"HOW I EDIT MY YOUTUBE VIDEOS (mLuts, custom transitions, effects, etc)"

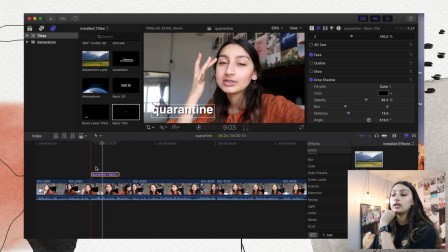[8:23]
And I kind of like how that looks, and I just leave it on there. First I downloaded, there's like two things I do.
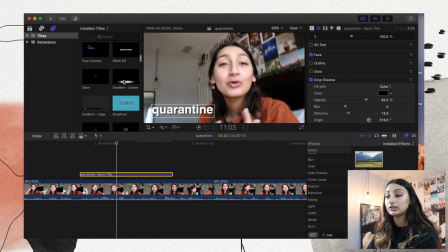[8:29]
So first, either I go down to Glitch, I downloaded it, it's all off of freaking Ryan Nagel. Is that his name? I'm just gonna say Ryan. It's all off of Ryan's. So where did it go? It's called Glitch 03 on here, and it literally makes it like a really cool like glitch effect for your titles.
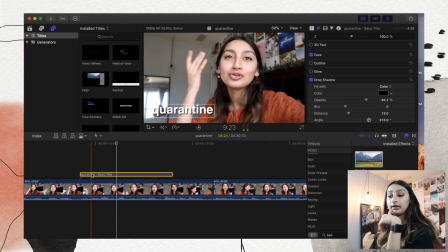[8:49]
I use it in a lot of my videos. Another thing I like to do is bad TV on my text. So for example, the text will look like it's coming in and coming out.
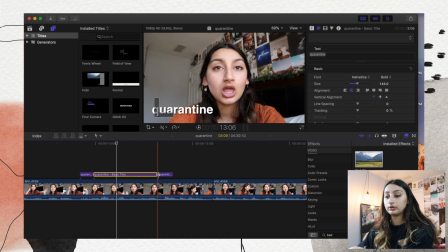[8:59]
So I like highlight the parts, cut up little 2 sections on both the beginning and the end of it,
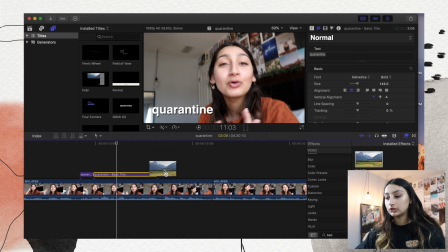[9:05]
and I take bad TV and I'm just gonna like place it on the last ends,
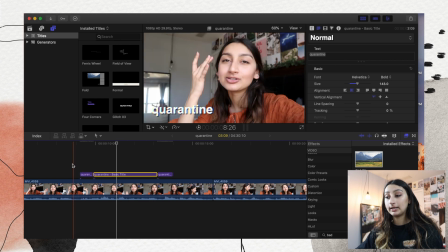[9:11]
if that makes sense. So when I'm playing it back, it looks like it just
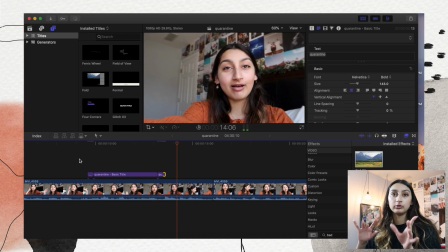[9:19]
has the effect to like move a little away, so it's not just there,
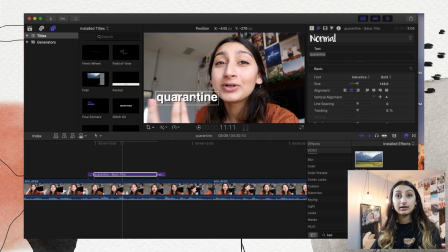[9:21]
you know what I mean? Like sometimes when I don't want to do the black or the black drop shadow, I like going into face and changing it into a color.
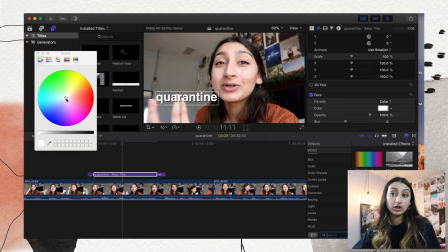[9:33]
So suppose, because like how the video looks, there's a lot of orange in it, I'm gonna do an orange, I guess. So we're gonna go a light orange as the font, as the face,
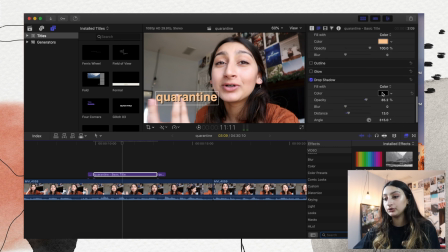[9:45]
and then for the drop shadow I'll do like a darker orange, or maybe even a red. I think that's it for fonts. It's pretty much the basics.
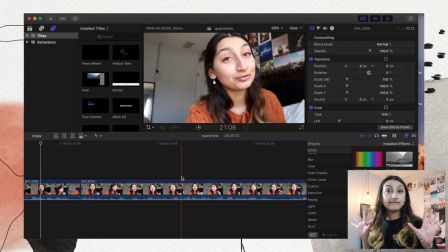[9:55]
Let's go into effects. So for effects,
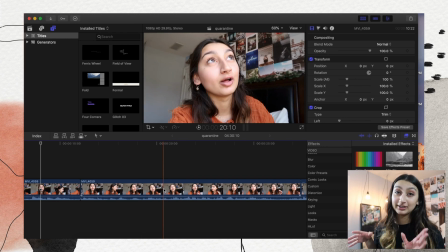[9:59]
I really like to make the vlog or my video a little bit interesting and not just me talking all the time, because even I get bored with that sometimes. I'm like, why am I talking so much? To make it like fun and a little bit interesting or whatever, I like doing like cropped in shots.
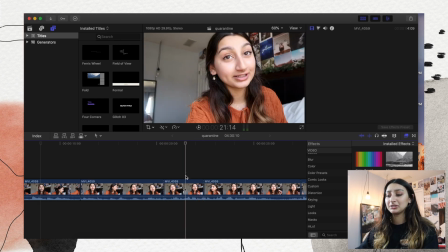[10:15]
So like if something funny happened or if I'm like doing something stupid, I like crop it in sometimes.
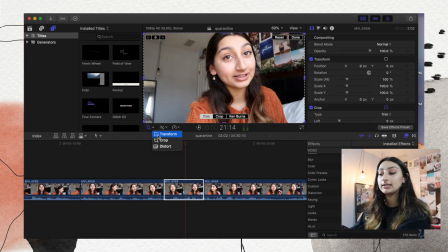[10:21]
So you go into the little tool over here, and I sometimes might have a transform tool or crop tool, so you hit crop and then you hit crop again, and then you just basically move it to wherever you want
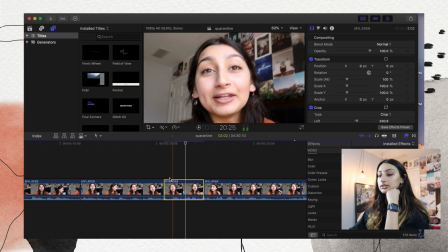[10:33]
and then hit done, and it's like zoomed in. So it's kind of look.
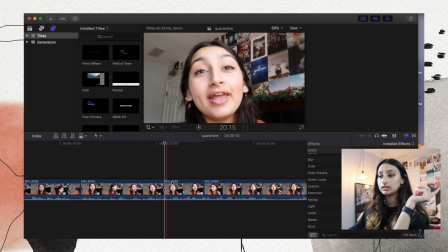[10:37]
But then the one thing I really like doing is how sometimes like Emma Chamberlain uses it.
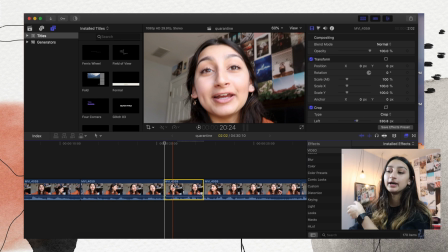[10:43]
So like I think Emma Chamberlain is known for everything, but it's where like the video might be like moving a little bit.
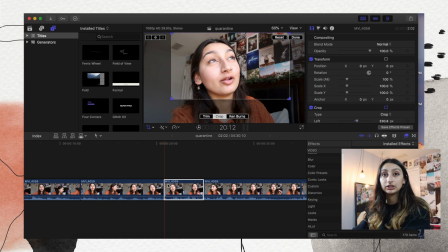[10:50]
Like say we have that, I'm gonna start at the beginning of the section where I cropped it, so the starting of the part where I want to move. So I'm gonna hit this little diamond button up here, and then I'm gonna play it,
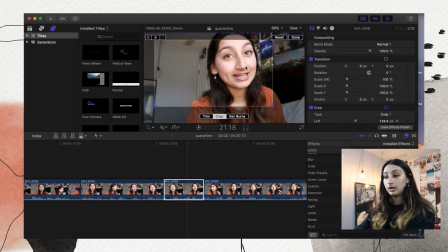[11:05]
pause it wherever I want to pause it, move it again, pause it again, like do like minimum 2 seconds, not even 0.2 seconds maybe. And then we're gonna bring it up again and leave it like that.
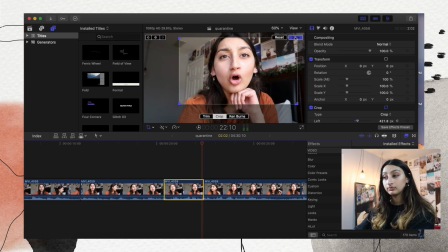[11:22]
So when I go back, we're gonna hit done, and then we're gonna go back to the beginning.
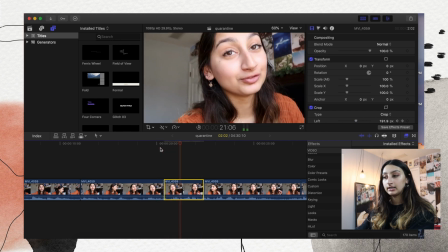[11:27]
So it's kind of that moving little thing.
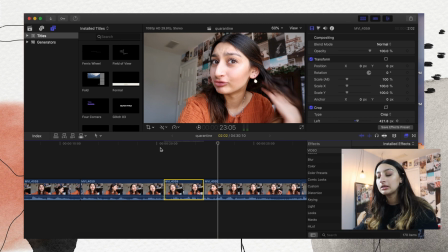[11:30]
It doesn't really show because I'm moving my whole camera in this, but that's the effect. Yeah. Okay, now on to music. So music really matters in your videos.
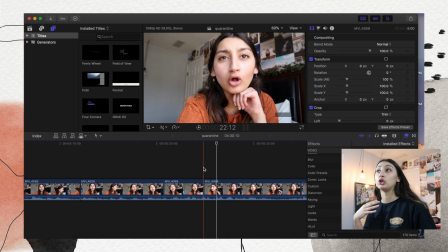[11:44]
So to make it really interesting, if you're doing a lookbook, if you're doing just like montage shots, if you're doing talking, sometimes talking a lot in the videos, like it depends on what video you're kind of filming, but I really like using background music in it, or just when I'm doing montages,
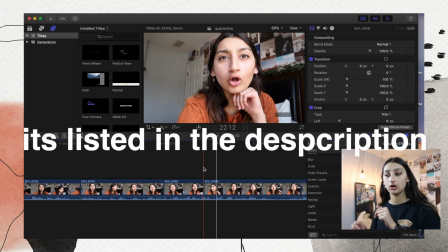[12:00]
I'll list a bunch on the screen on music that I use and I really like. Depending on copyright though, so it really depends, because sometimes it changes.
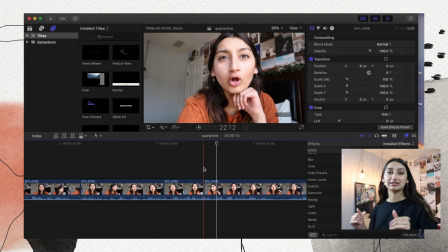[12:11]
It's so stupid. YouTube's copyright is literally retarded. You will get demonetized if you use a copyrighted song, basically. I think everybody knows that, but just be careful.